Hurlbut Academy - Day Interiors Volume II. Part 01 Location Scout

So again, a lot of times these storyboards are in a vacuum. Stefan hasn't seen the location. He doesn't know what the physical limitations of it are. So when we scouted this room, I said,
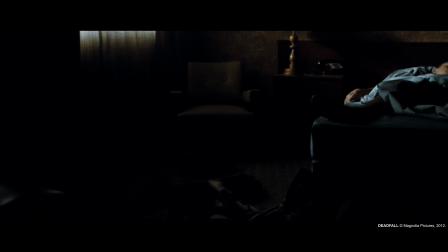(4:30)
what if we start way back here and we pan off of the door?
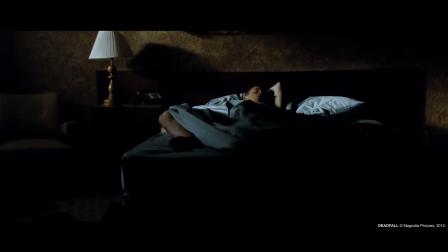(4:37)
I'm able to bring in like early morning light into the window. I wanted it to feel very Todd Hito-esque.
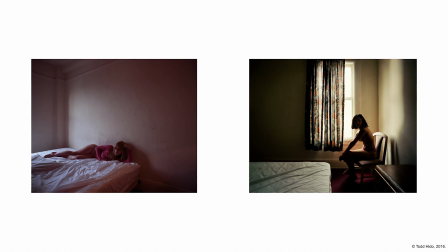(4:46)
Todd Hito is this still photographer that does a ton of beautiful motel room bed scenes
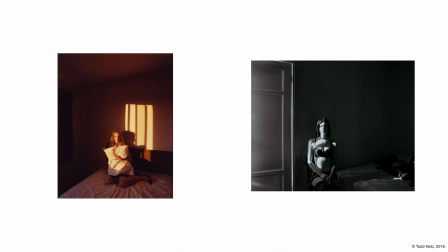(4:54)
where he has models in the room and he shears up and bunches them up and just makes a sliver of light So it's a very small pool of light that comes into the room.
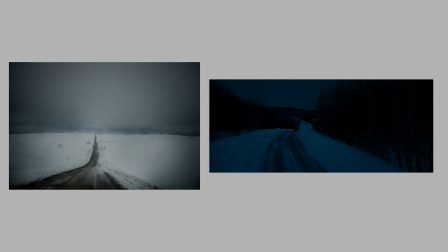(5:07)
That was kind of our motivation. It's something that Stefan really introduced me to Todd Hito and his work,
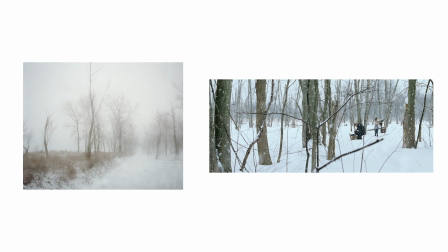(5:15)
and much of Deadfall was inspiration of his photography.
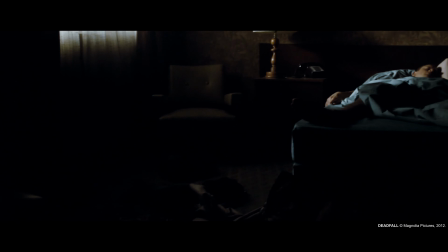(5:20)
If we start here and pan, I came up with this idea I threw out.
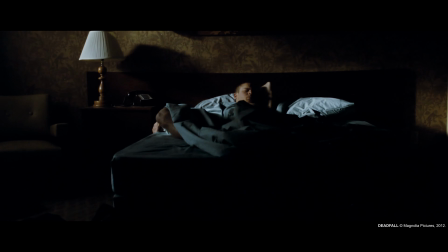(5:25)
What if we pan and stay, and then the minute Jay realizes that she has gone, where the heck is she, we start to push in and move in on him,
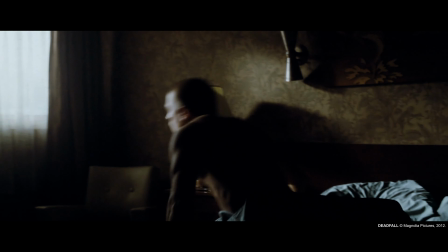(5:40)
and then he gets up and we kind of pan over with the silhouette. Obviously, this location, we're going to have to cheat a point of view of a true motel room where we can see the snowplow,
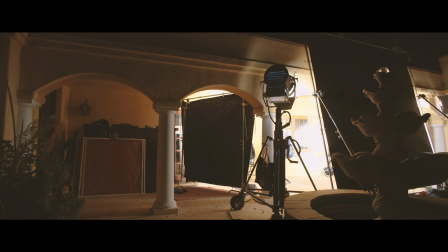(5:53)
because here we obviously can't see that. So we're going to shear this up. You're not going to know what the heck is outside because we have to fake that.
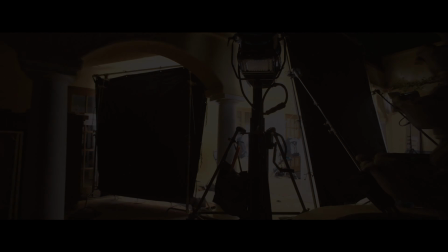(6:02)
And then we'll have Charlie come up and look outside, and then we'll cut into that point of view. So that's the first scene. So these storyboards we had to really alter based on our location. Talking with the production designer, obviously these walls will have to be brought way down.
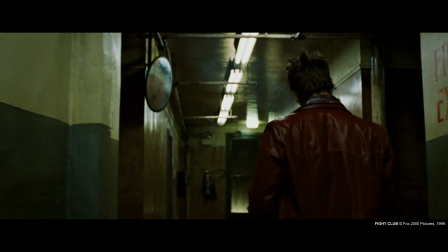(6:21)
We're gonna want it to be, low rent kind of motel room, broken fixtures,
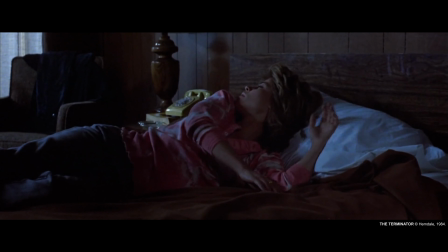(6:28)
the phone is older style, mismatch of alarm clock, kind of cheesy bookshelves and dressers and everything.
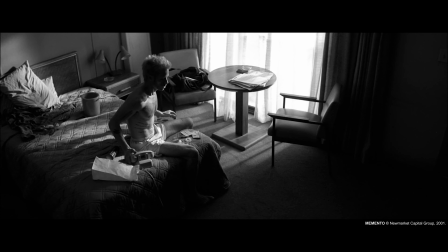(6:37)
So that'll be in this space.
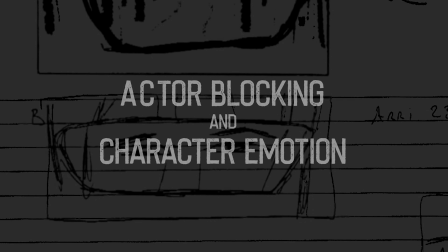(6:41)
The next scene he had storyboarded is basically 4 shots. He had a dead-on shot of Jay listening, and then a tight close-up,
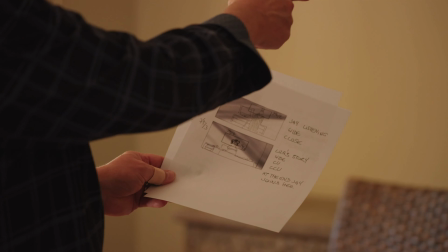(6:54)
and then he had a dead-on shot of Olivia Wilde sitting there on the bed, and then a close-up. This is again where you kind of talk with the director and discuss kind of this emotional scene. Okay, here's a cool idea. What if we do this?
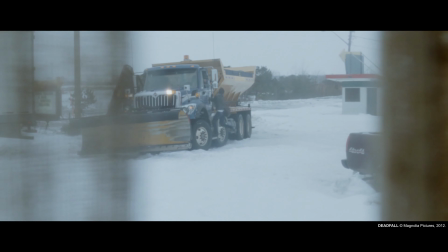(7:14)
Jay has just seen her trying to hook a ride to be able to get the heck out of there.
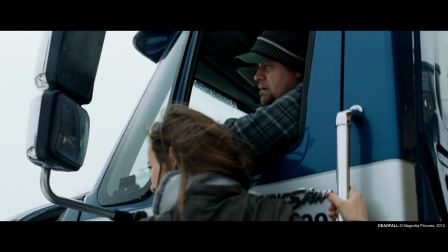(7:20)
When he finally goes and grabs her and brings her back into the motel room,
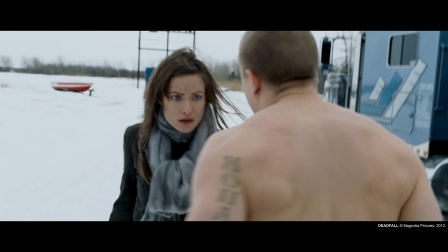(7:25)
I don't think he is really at a great place to think
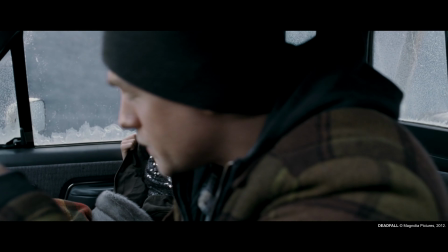(7:30)
this girl is anything other than trying to take advantage of him. This idea that he has is very good. Clean shots.
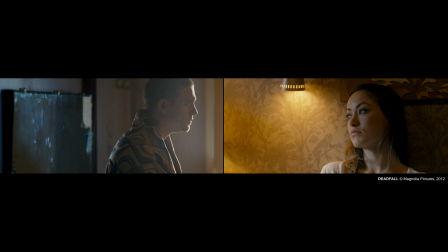(7:40)
We're not linking them together. They're never together in the frame. But I thought since the light is coming from this direction, we can definitely do these straight on shots, but what if we do profiles?
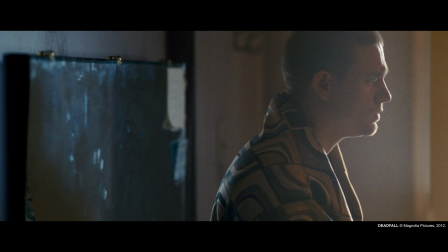(7:58)
What if he's sitting here on this dresser and he's looking at her, and we do a profile that's almost like short-siding him. So he's created a wall right here, and he's not letting her in.
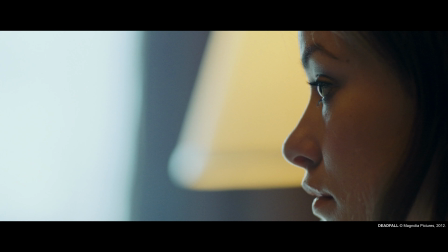(8:16)
And then on her side, her profile has all this negative space in front of her that she's trying to let him in. And the dialogue that proceeds in this is all about her telling her story. What if we do that? We weight the frames in a way that he is literally short-sighted, so tons of negative space over here and tons of negative space in front of her.
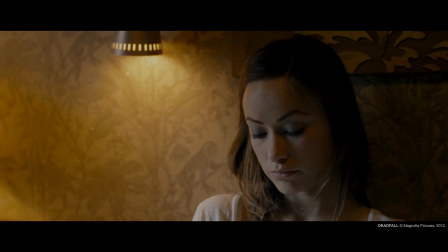(8:46)
And then when he decides to walk up to her,
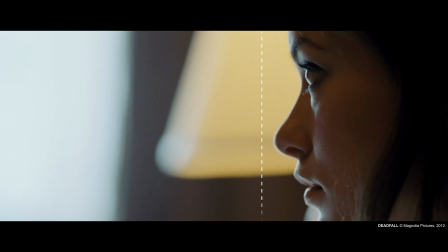(8:52)
he comes in on the bed and he enters her world for the first time.
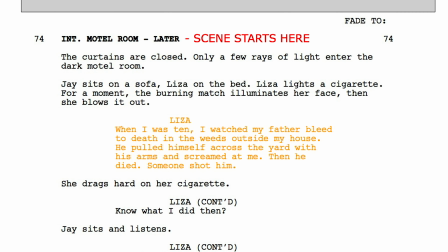(8:59)
And she says, when I was 10, I watched my father bleed to death in the weeds outside my house.
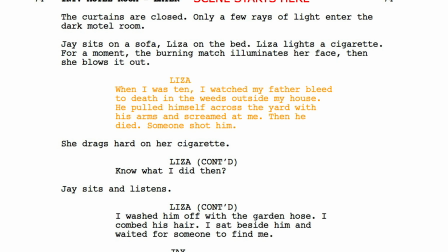(9:05) Pulled himself across the yard with his arms, screamed at me, and then he died. Someone shot him.
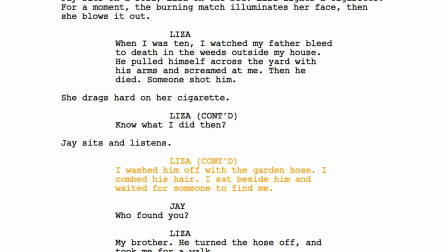(9:13) Want to know what I did next? Washed him off with a garden hose, combed his hair, sat beside him and waited for someone to find me.
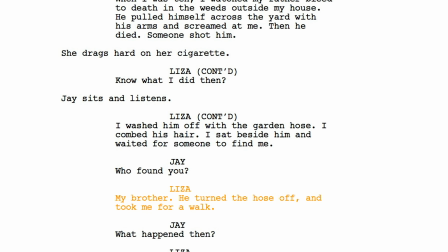(9:21) Who found you? My brother. He turned off the hose and took me for a walk.
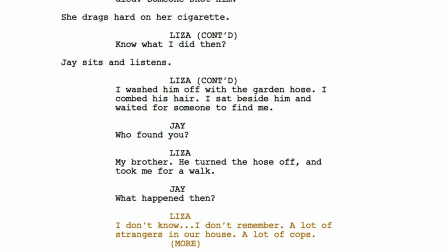(9:29) What happened then? A lot of strangers at our house, a lot of cops.
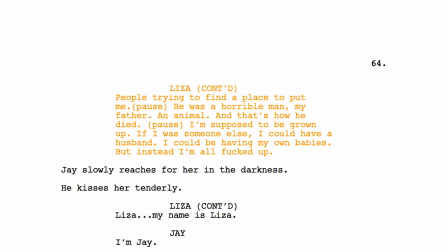(9:34) People trying to figure out where to put me. My father was a monster, an animal, and he died like one.
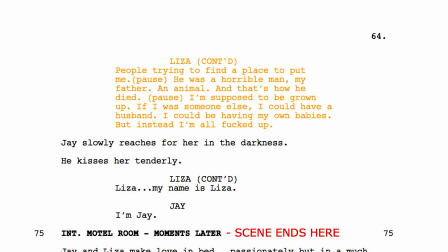(9:41) I'm supposed to be a grown-up. If I was someone else, I could have a husband of my own, be having my own babies.
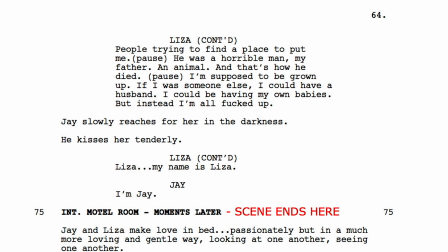(9:48) Instead, I'm all messed up. Liza.
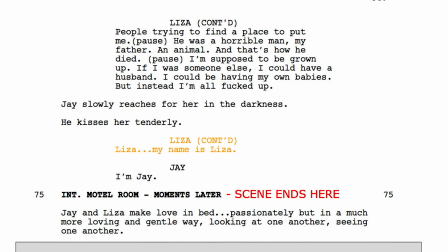(9:55) My name's Liza. I'm Jay.
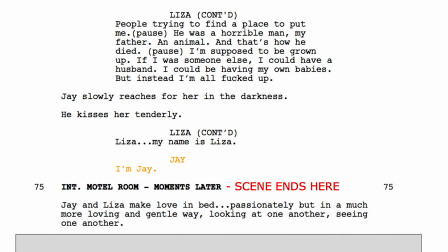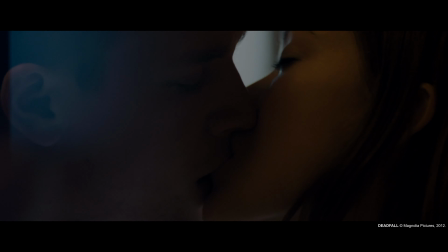Stefan's idea of doing these cleans kind of tells the same story. But when I started suggesting the idea of the profiles and that how cool it would look if we short-sighted him and didn't really let him in the beginning, and then you started to ease the frame when we cut and he started to open up his side a little bit,
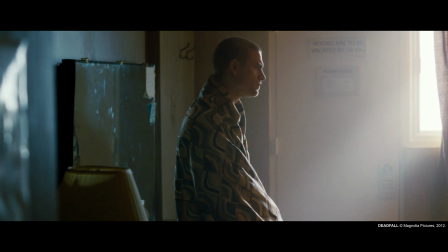(10:36)
she was always open and inviting. And the other thing is he's very cold on this side, lighting-wise. I thought, what if we make this whole side cold and we make her warmer?
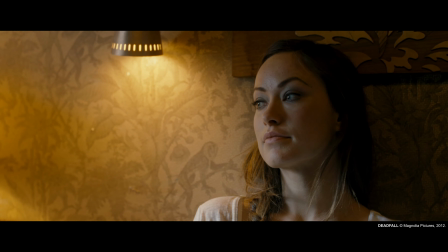(10:48)
So she's warm and inviting and telling her story, and then he is more colder and standoffish.
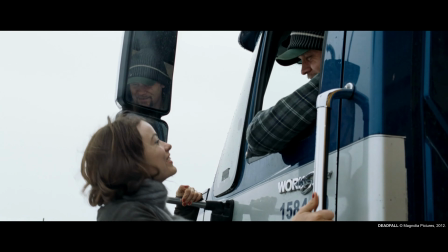(10:56)
He's not letting her in. I don't care what happened to you. You just tried to screw a snowplow driver to get a ride.
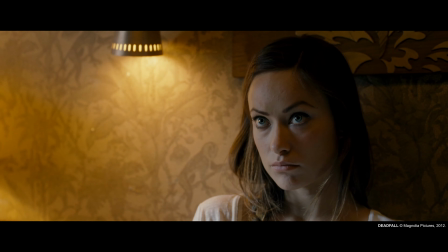(11:04)
You know, now you're telling me your life story and you want me to fall in love with you?
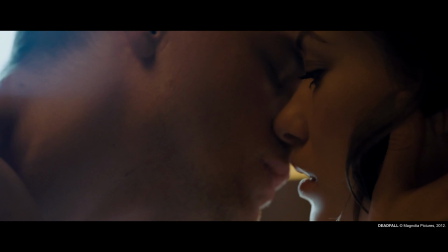(11:09)
And then through that, he opens up and gives in and falls in love with her. This is what our job is during this location scout, to block it in this very small room. And so I'm looking to see if I go in this corner over here,
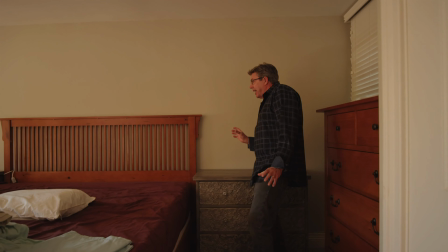(11:28)
I can see that I can get back really nicely and stack it up with that window behind
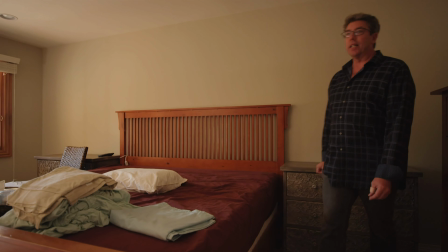(11:36)
Olivia Wilde, so behind Liza. And then I can come over here and I have this area
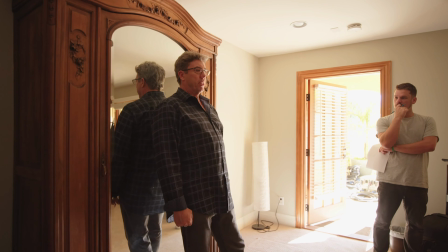(11:45)
for Jay to position himself like this by the dresser, and I can have like some light coming in and making him kind of cold and,
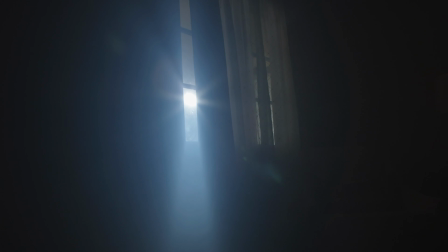(11:56)
you know, separated. And let's say we smoke it up a little bit so we can get a shaft and get some texture in here so it feels,
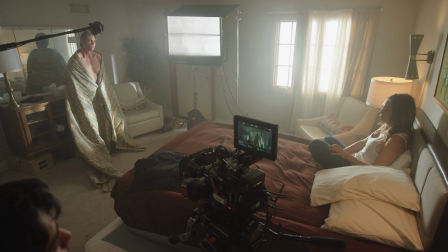(12:04)
you know, a little dirty and a little more raw.
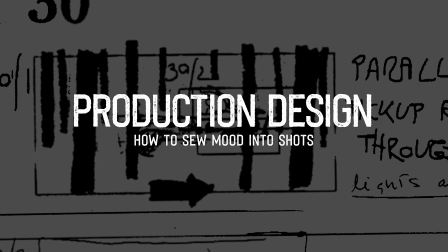(12:08)
I'll talk with the production designer because I like this blue and warm vibe that I've been discussing.